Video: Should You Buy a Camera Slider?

Welcome to the film look. Today we're going to talk about camera sliders. When they're great, when they're crap, how to use them and if you should buy one.
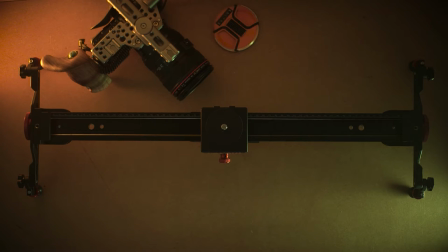9s
Over the last few years the camera slider has become a staple in the Freelancers kit after their camera and tripod.
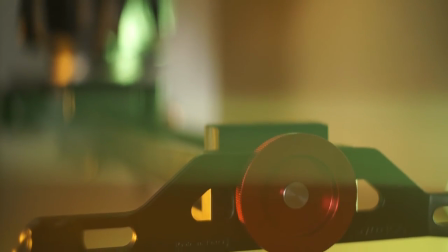15s
They've become relatively cheap and they offer more advanced and cooler looking shots to your project which is great.
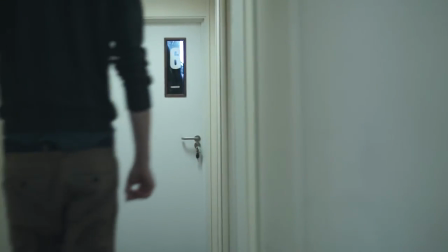22s
The problem is now that everyone has one they are really being overused. In a similar way to getting your first fast lens and shooting absolutely everything in f1.8 when you get your hands on a camera slider pretty much everything you shoot runs up and down this thing I was certainly guilty of this in the past here at the film look we use sliders for
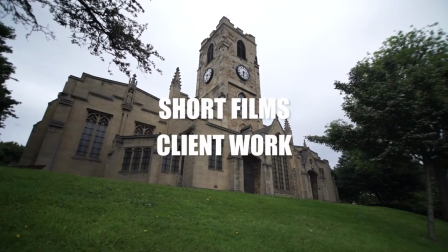42s
two different types of production short films and client videos let's first of all talk about using
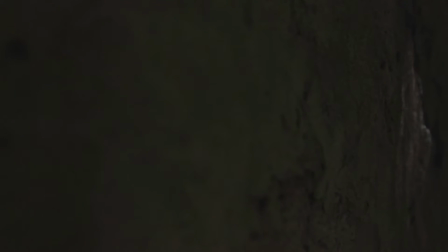48s
sliders for short films you can utilize sliders in your films in a few different ways to reveal something.
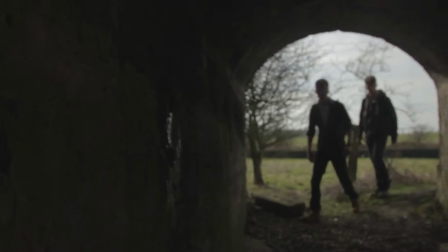55s
Sliders are great as movement into a new scene or to reveal objects in an interesting way.
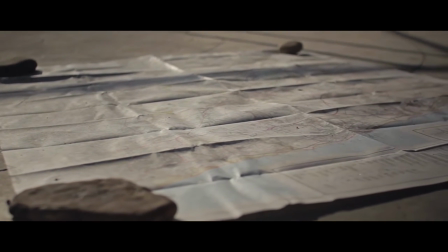60s
They provide a really smooth and stable lateral movement which makes your shots look more cinematic.
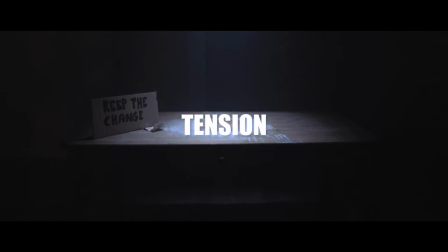66s
The slider is also great to add tension to a shot.
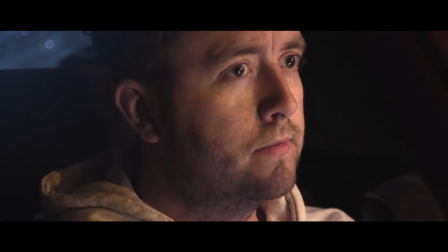70s
A slow crawl on someone's face can add instant production value to your film with very little extra setup.
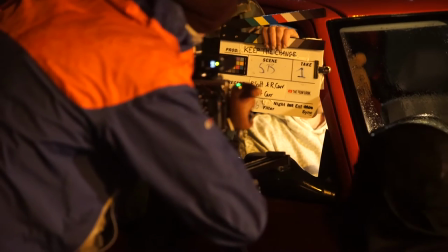76s
When using a slider for short films, less is more. If an audience member notices you use the slider then you've used it wrong.
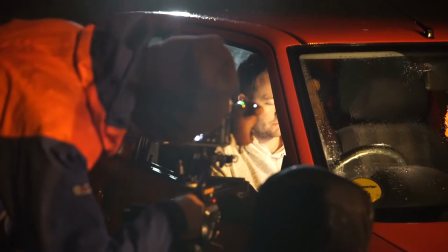85s
Immersion is key to good filmmaking and if I'm being sucked out of the film because my brain just went oh cool slider shot then it's been used incorrectly. Demonstrating your sweet kit to an audience instead of trying to just tell an immersive story can really give your film the amateur look.
Welcome to the amateur look today we're going to spend money on crap we don't need to make our projects look even worse.
For side on lateral movements you want to create depth between the foreground and the background if you want to create a parallax.
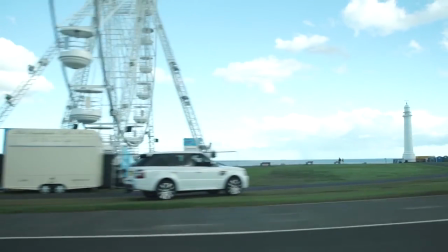114s
What's a parallax you say?
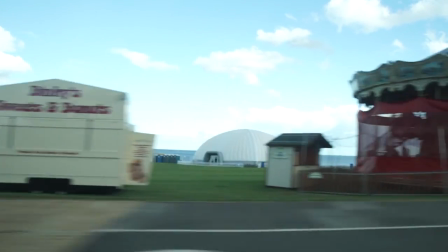116s
Well you know when you're sitting on a train and you look out of the window and notice the hills in the background barely move while the trees closer to you keep zooming past?
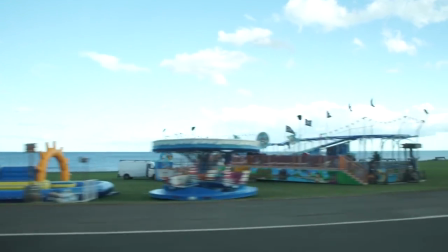125s
That difference in perceived movement and speed is what's called a parallax.
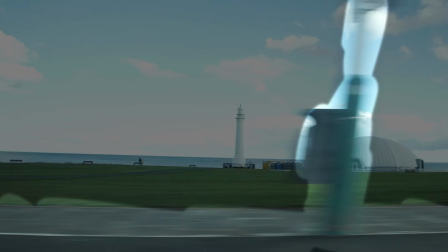129s
Without depth as in objects in the foreground and background a parallax can't exist so adding
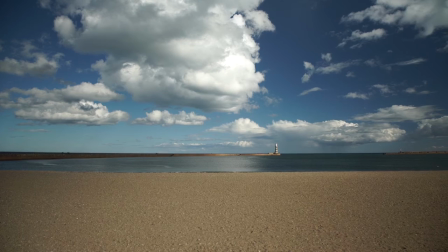136s
a slider movement to a wide establishing shot without something to separate the background and foreground is pointless.
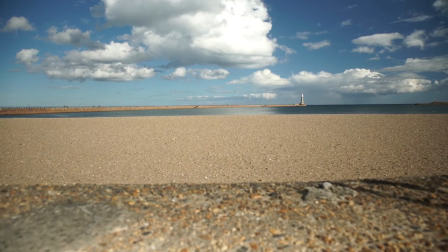142s
In cases like this shoot something in the foreground to slide from or just stick to a pan and tilt which can be just as cinematic.
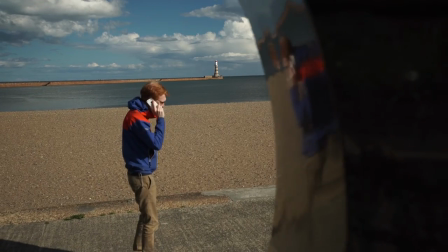151s
Basically what I'm saying is there needs to be a reason to use it. For short films every shot needs motivation. If you're adding a slider movement to your shot just because it's cool and for no other reason just stick to the tripod. Everything you choose must add something that you're storytelling. On the other hand, client work is a little bit different. Since sliders are easy to set up, fairly non-intrusive and add so much production value to your shots, well they're perfect for client work.
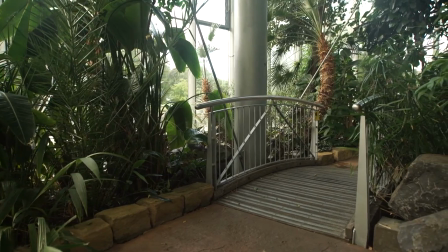177s
Clients love slider shots because it makes everything look silky and really sexy.
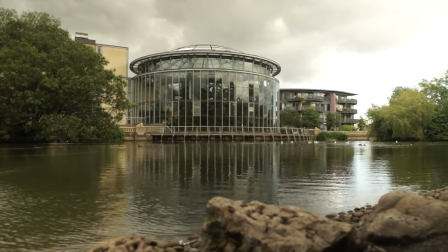181s
It adds instant quality to production value to client projects without stretching the budget to undesirable heights.
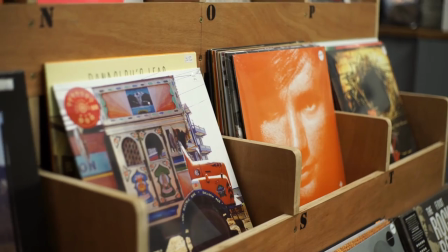188s
The same rules apply for slider shots on client projects though. There needs to be a motivation of movement, but it's a little less strict. The camera slider isn't there to replace your tripod, it's like comparing apples to oranges. Should you buy a camera slider? Yeah, they're pretty cool.
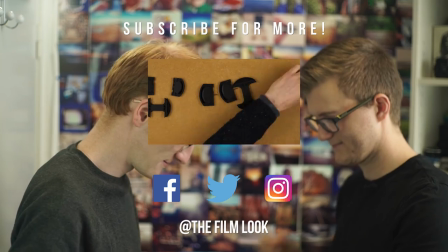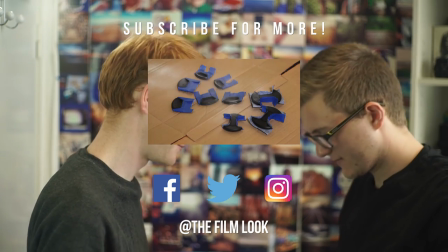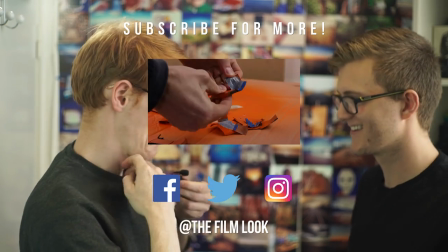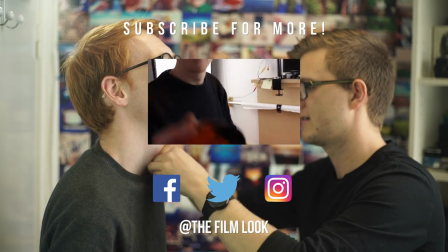223s
for all the wave of new subscribers coming in. We hope you like the episodes that come. We'll see you next week.
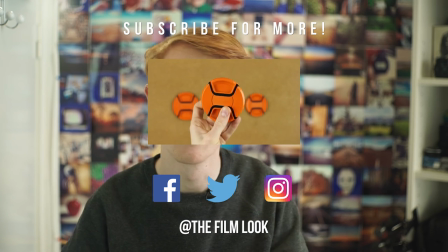230s
How's that? Is that good?